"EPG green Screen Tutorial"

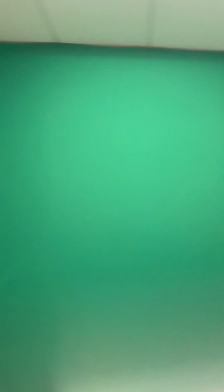0s
What's up, EPG? I decided to make a video so that we could all take advantage of the space that we have. Okay, so first things first, we can't have it sounding terrible like this, even if it doesn't sound that terrible, right?
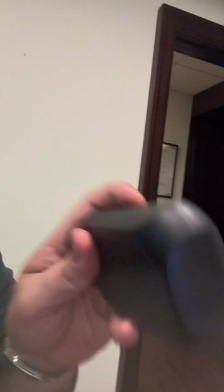14s
So got these, right? These are real easy. They're mics.
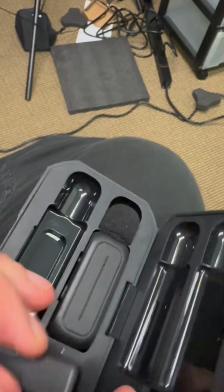21s
Plug it in, charge it, plug this into the bottom of your phone, right?
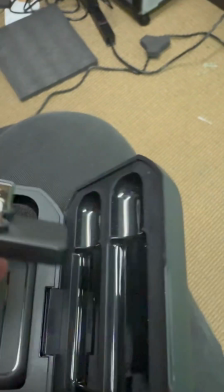27s
Just so you sound good. You can have two mics so two people can be on the same one. Okay, now you can see how much better it sounds. Hopefully it sounds better, or else this video is going to look stupid. But let's go, okay?
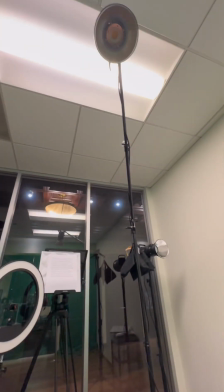38s
All right, next is the setup. I know it's a bunch of stuff. Looks fancy, looks intimidating.
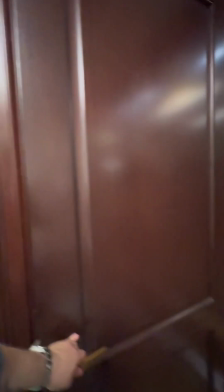43s
It's not, promise. First things first, close the door. We don't want outside sounds, outside noises coming in.
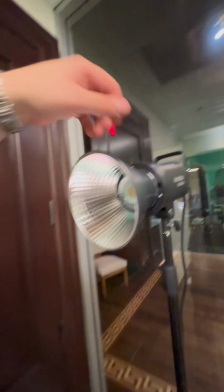51s
That's why we're putting these up. We turn on all our lights, okay? Already positioned to where they need to be.
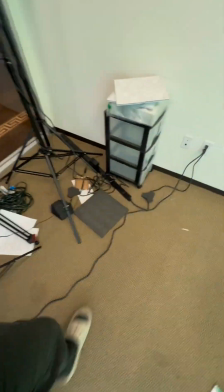58s
Turn on the switch, right? As fuck. Power strip.
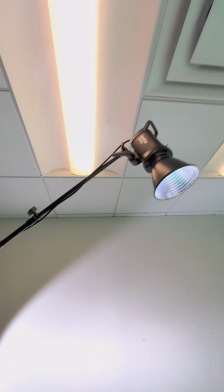64s
It's gonna turn on the other light. It's gonna turn on the above light, okay?
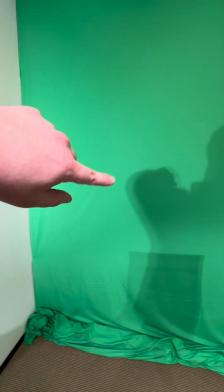69s
The basics of this is we don't want shadow back here. This makes it way harder to shoot these videos.
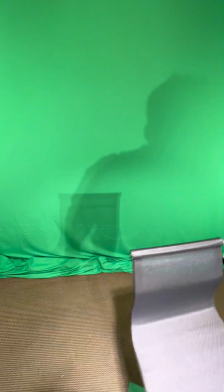76s
So the least amount of shadow we can get, the better. So you see as we further out,
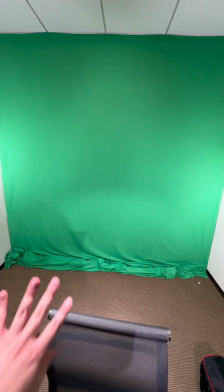83s
the shadow starts going away. That's what we want.
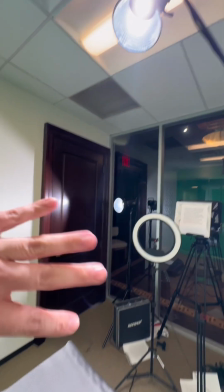87s
The light above you is gonna shadow your face, so you have to be careful where you position it.
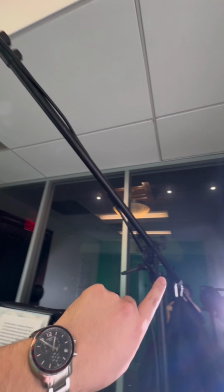92s
You can use these switches to move this down, move it around. Depends on where you're gonna be on this.
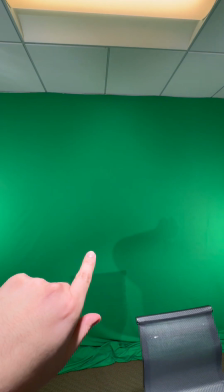98s
But just remember, wherever you are, minimize the shadow, because then it starts going green backgrounds, which we don't want.
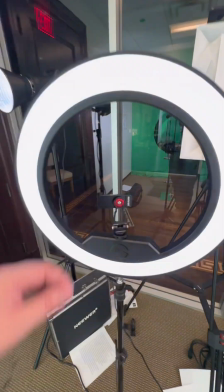106s
So the stand that we're gonna use is gonna be this ring light. It's pretty good, illuminates your face, sometimes too bright.
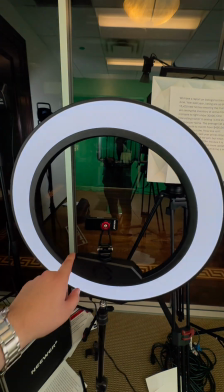113s
So it depends on what you wanna do. Skin tone, you can lower it, but you're still gonna wanna put some light, because the shadow
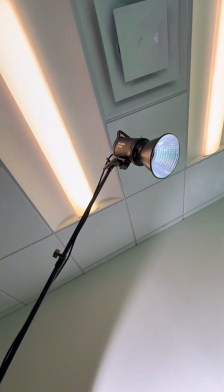122s
from the above ground light is gonna mess you up some. So light on minimum to maximum. So it depends on how you want it to look, right? Same way here. You see it washes out my face, but here, right? So that's the basics of it, but it has shadow.
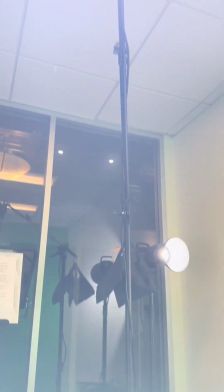144s
So honestly, we're gonna wanna push this light back as much as we can, but we're tight on space, so you have to be careful.
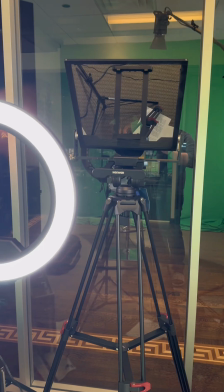153s
Maybe pull it down, you play with it, right? Okay, the next important part is going to be the teleprompter.
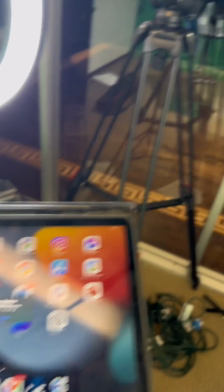159s
You do need a screen. You can do an iPad. Probably your best bet. We'll probably have one, okay?
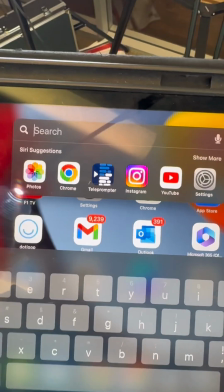165s
You're going to need to download an app. I use teleprompter because it's free and it's easy to use.
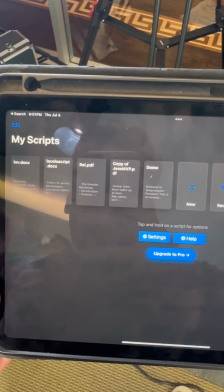172s
If you're going to use the teleprompter, you do have to write a script beforehand.
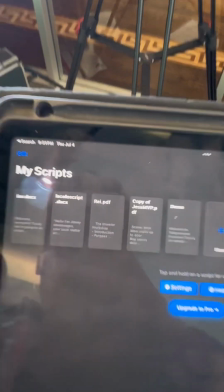177s
You can import it onto your iPad, right? And then you pick it, right?
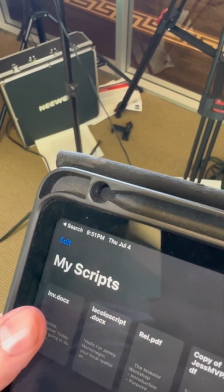182s
So we're going to do invoice, right? Or whatever that is.
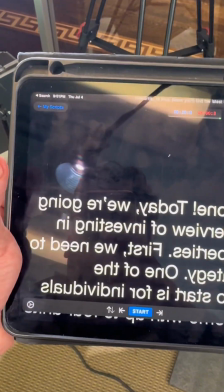185s
You have to put it in the settings, right, to reverse how this looks, because I can't read this, right?
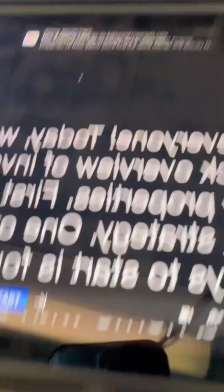195s
But
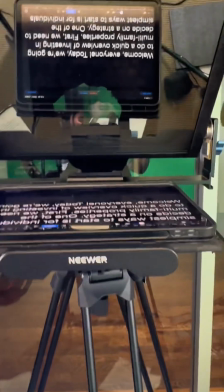199s
when you put it on there, you
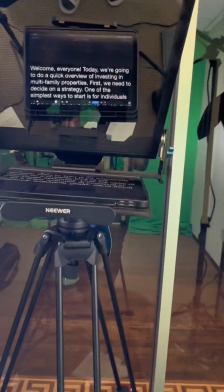205s
definitely can, right? And that's the whole trick, is to read it off this while you're recording, right?
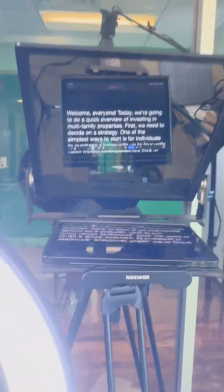214s
So you sound like you know what you're talking about. You hit start, you set it at a pace that you can read it at.
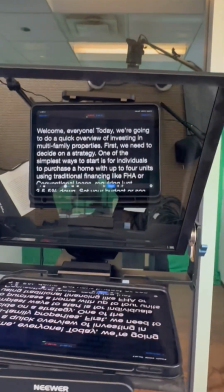218s Welcome everyone. Today we're going to do a quick overview on investing in multifamily properties.
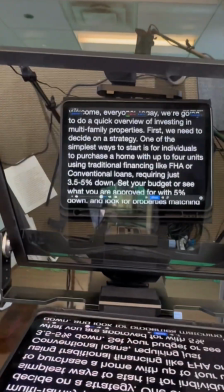223s
First, we need to blah, blah, blah, right? So this should run at a speed that you can speak during.
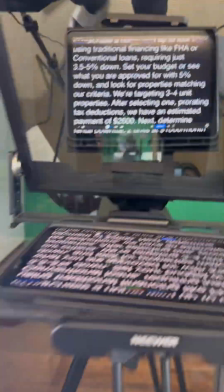232s
And you're also going to want to make sure that you position it near the ring light,
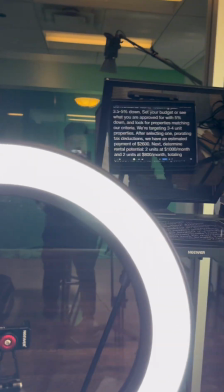236s
either behind it or off to an angle that you can see it, because while you're reading, you're going to be looking that way.
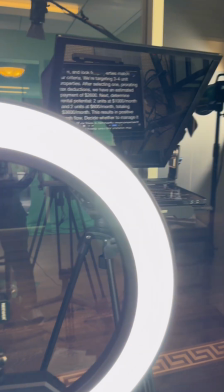243s
Your eyes are going to be focused that way. So that's where your attention is going to be, and that video is going to show that, okay?